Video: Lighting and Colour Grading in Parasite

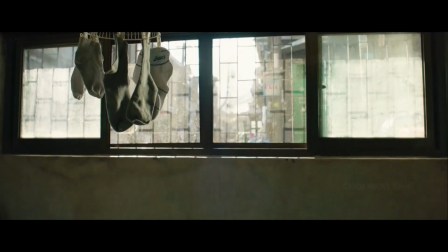In his Oscar-winning film Parasite, director Bong Joon-Ho uses a variety of technical codes to convey the messages in his film.
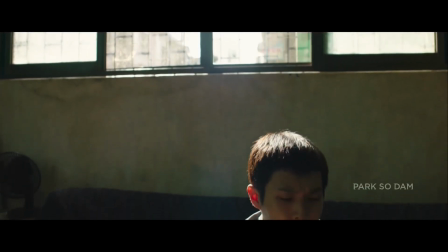Many have discussed the genius of his camera work and narrative storytelling.
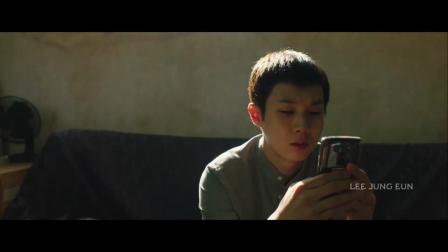However, in this video, I'd like to discuss two media codes that often go underappreciated in the film: lighting and color grading.
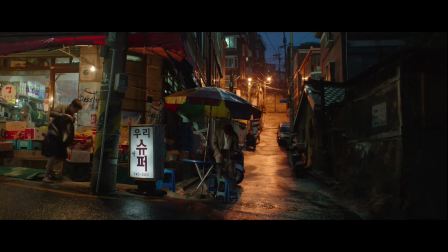Throughout Parasite, Bong utilizes color in a familiar but striking fashion. He doesn't challenge typical color grading principles found in other films,
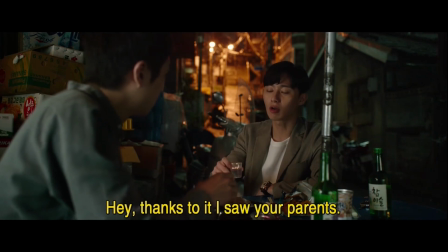but instead uses his understanding of established color theory to elicit an emotional response from the audience.
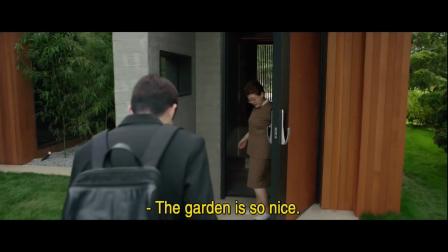This is seen when depicting the wealthy Park family. The film opts for warmer colors, using a variety of browns, reds, and yellows.
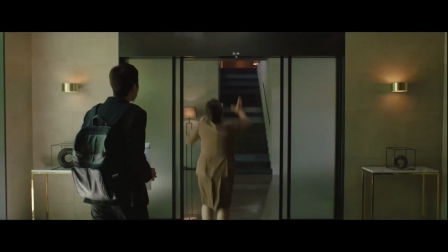The warm color palette perfectly represents the Park's high socioeconomic status, as well as their optimism and purity.
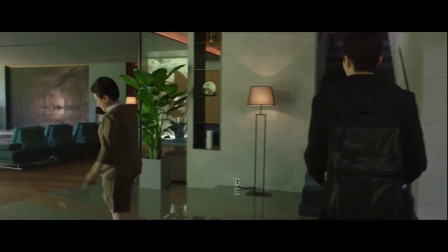Their hallways are filled with gold frames and warm yellow lights, almost depicting them as royalty compared to the Kims.
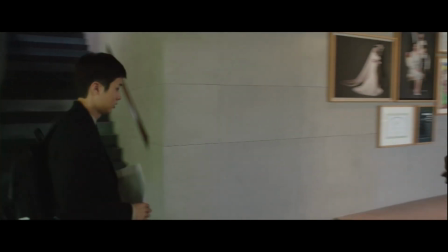These color choices assist the audience in understanding the Parks and create a strong visual juxtaposition with the Kims.
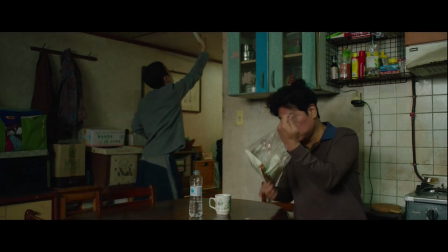The Kims are instead depicted with colder colors, more washed out greens, blues, and greys.
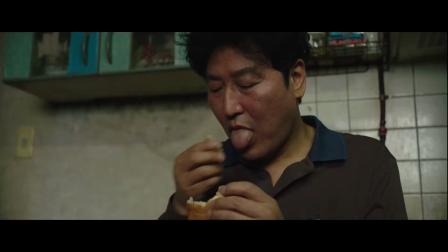These colors are typically used in films to convey a sense of envy and jealousy, as well as depression and decay.
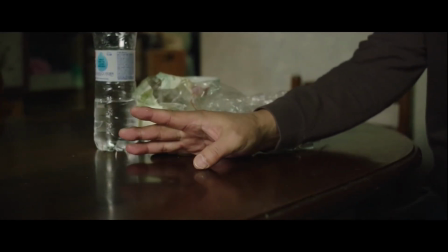Bong uses the audience's understanding of color theory to intensify the impoverished situation the Kims find themselves in at the beginning of the film.
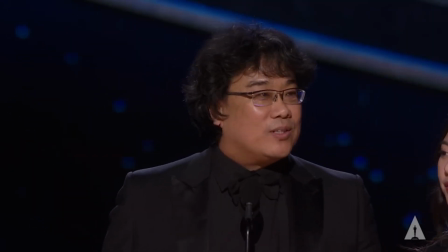As stated previously, Bong Joon-ho's use of color theory is not groundbreaking in the medium of film.
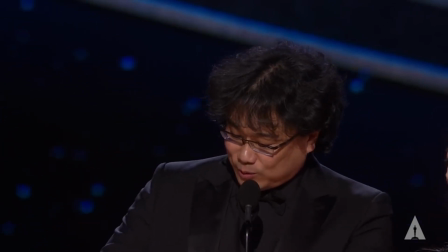However, it is incredibly effective at conveying emotions to the audience. I believe this is best shown through his use of blue in the film.
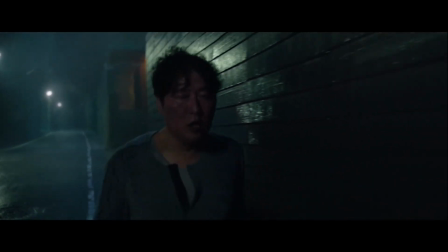Bong uses blue throughout the film to illustrate a character's downfall.
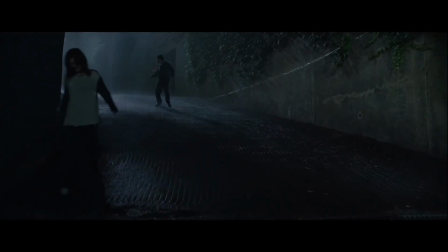As the Kims descend to their semi-basement house, following their escape from the Parks, the frame is enveloped with blue tones.
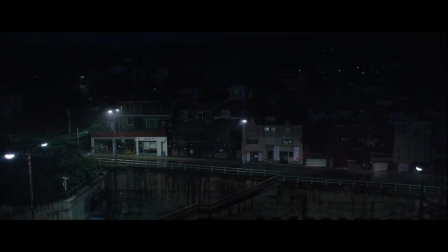This scene perfectly illustrates the Kims' descent, literally showing their physical descent back to their house, but also their emotional descent through the blue color grading.
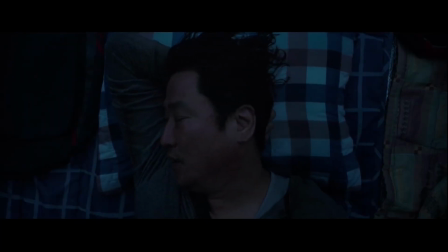The blue color becomes more overpowering as the scene continues, showing the Kims' downward spiral of depression.
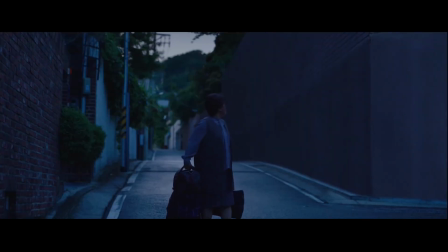The use of blue to display a character's downfall is not limited to just the Kims.
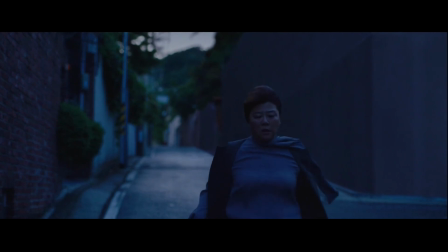As the housekeeper Moon Gwang is fired by the Parks, the scene opts for a strong blue tone, which not only depicts her downfall,
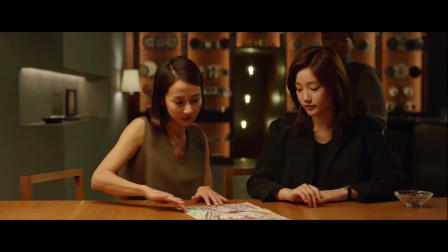but also works as an effective juxtaposition to the warmer colors that were previously used when depicting her in the Park's residence.
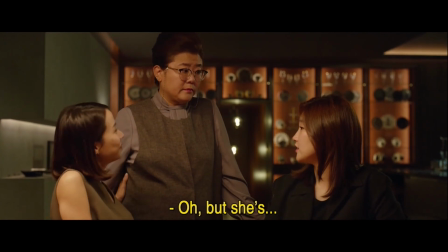Color choices such as these may seem insignificant in solitude, but can go a long way in illustrating the themes and narrative of the film.
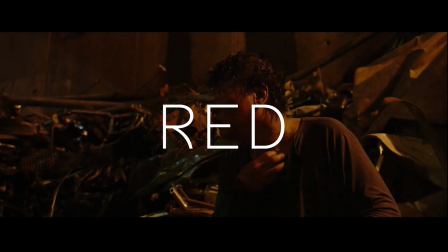Red is used more sparingly throughout the film, mainly being used when depicting direct character conflict.
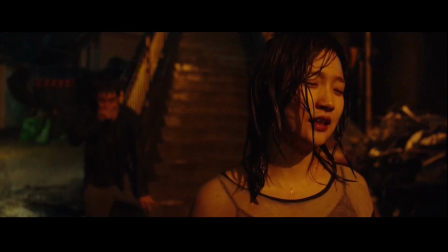Scenes such as Moon Gwang's takeover and the Kims' descent use powerful red undertones to show the conflict and anger between the characters.
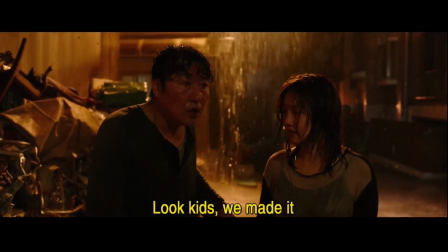As Ki-jung finally snaps at Ki-woo, the scene shifts from a muted blue to a powerful red.
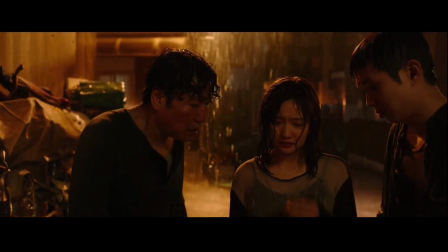The sudden shift in color palette reflects the sudden peril the Kims find themselves in.
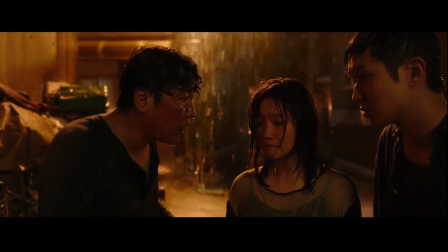This, coupled with the frantic camera movement, allows the audience to perfectly understand the Kims' situation before a single word has been said.
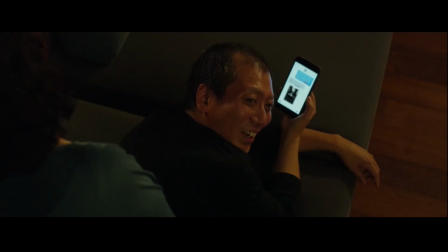By only using red for pivotal scenes throughout Parasite, Bong is able to intensify the conflict and engage the audience in the characters' emotions.
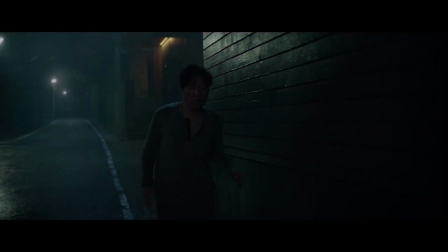In summary, Parasite is a hallmark example of how to use color effectively.
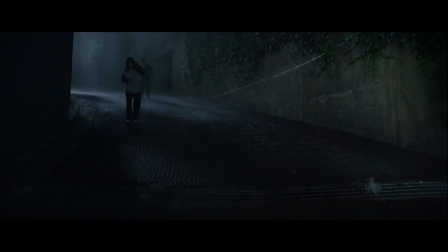Bong Joon-ho's use of color grading adds nuance and depth that engages the audience in the narrative.
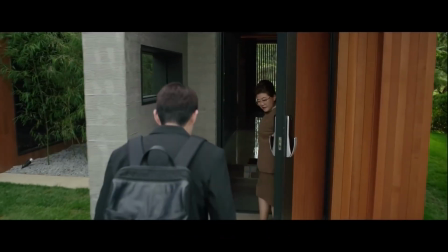Although it's often overlooked, color plays a crucial role in Parasite and elevates the film to even greater heights,
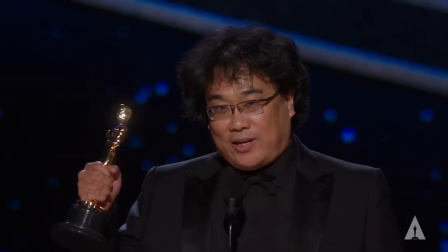creating a film worthy of the title Best Picture.
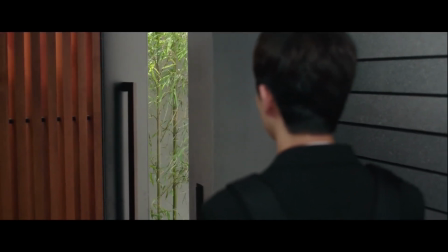Similar to color, lighting is used throughout Parasite to present themes such as class, inequality, and wealth.
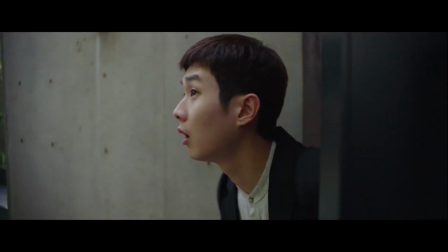This is seen as Ki-woo ascends to the Park residence.
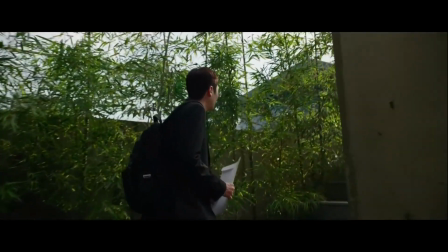The lighting transitions from the cool lighting of the semi-basement to dynamic warm lighting as he enters through the gates of the mansion.
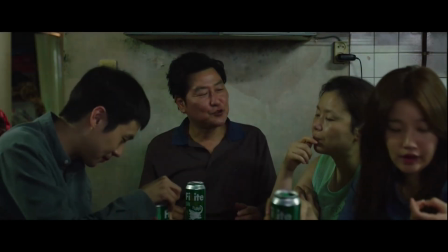This lighting choice continues throughout the film and creates an effective visual distinction between the Kims and the Parks, illustrating their socioeconomic disparity. Cinematographer Hong Kyung-pyo addresses the importance of this visual distinction by using different types of lights, stating, "We focused on depicting the softness and the sophistication exclusive to rich households by using warm-coloured lights, gentle indirect lighting, and applying dimmer switches, unlike greenish fluorescent light. In the end, semi-basement lighting was technical lighting, while the lighting in Park's house was aesthetic lighting."
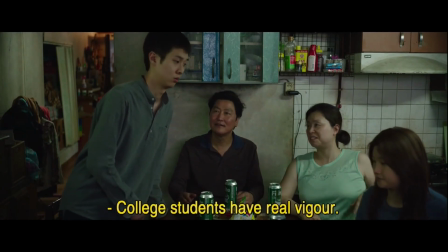This desire for visual distinction can be seen throughout the film. The Kims' semi-basement house relies on artificial lighting, such as light bulbs,
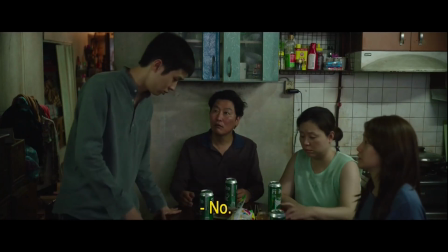illustrating the Kims' inequality when compared to the Parks, who rely on gentle ambient lighting from the sun.
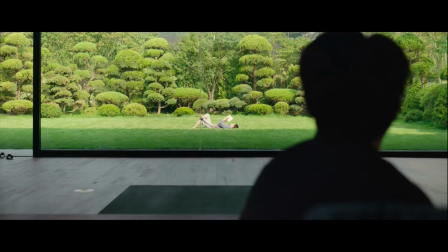The visual symbol of the sun is used in the film to display economic disparity.
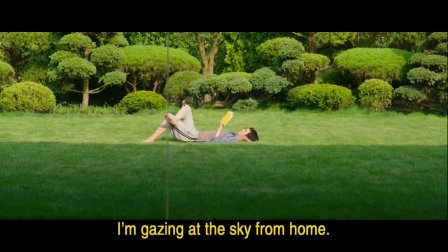The Park's house has large windows that allow sunlight to enter throughout the day, while the Kims only have a small window that barely lets any light in.
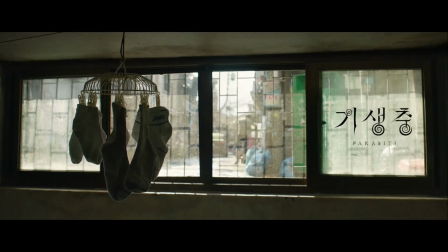This visually demonstrates the Kims' limited opportunities compared to the Parks, a direct result of their economic status.
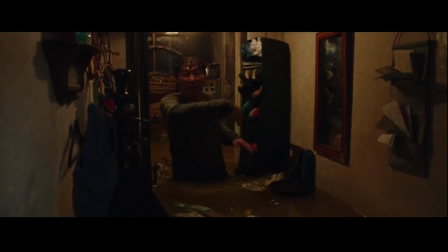Following the flooding of the semi-basement, lighting is used again to juxtapose between the Kims and the Parks.
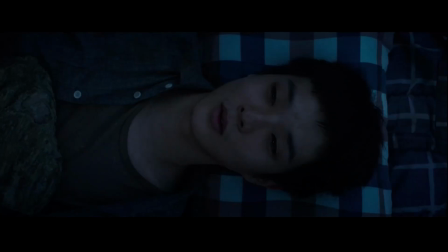At this point in the plot, the Kims are at their lowest, losing their house and being forced to sleep in a shelter. The
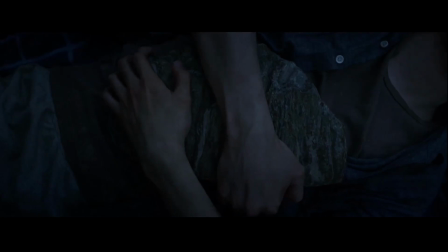film opts for low-key lighting to perpetuate the feeling of depression within the scene before cutting back to the Parks,
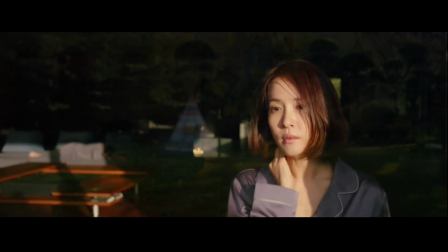bathed in sunlight and completely unaffected by the pain of those below them. In conclusion,
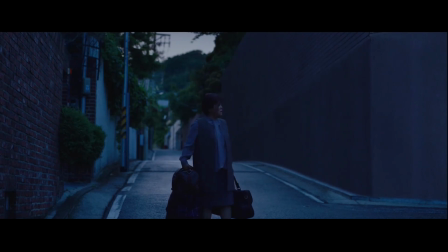the strategic use of lighting and color grading in Parasite underscores Bong Joon-Ho's exceptional narrative storytelling and elevates the film to far more than the sum of its parts.
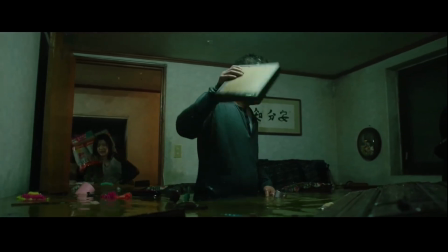Through the use of different color and lighting techniques, Bong creates a powerful contrast between the struggles of the Kims and the freedom of the Parks,
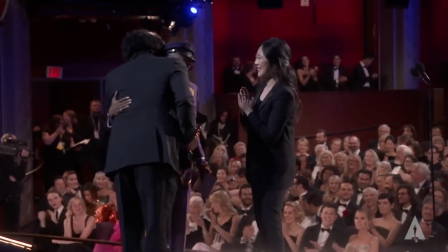making a potent statement on the inequalities we often ignore.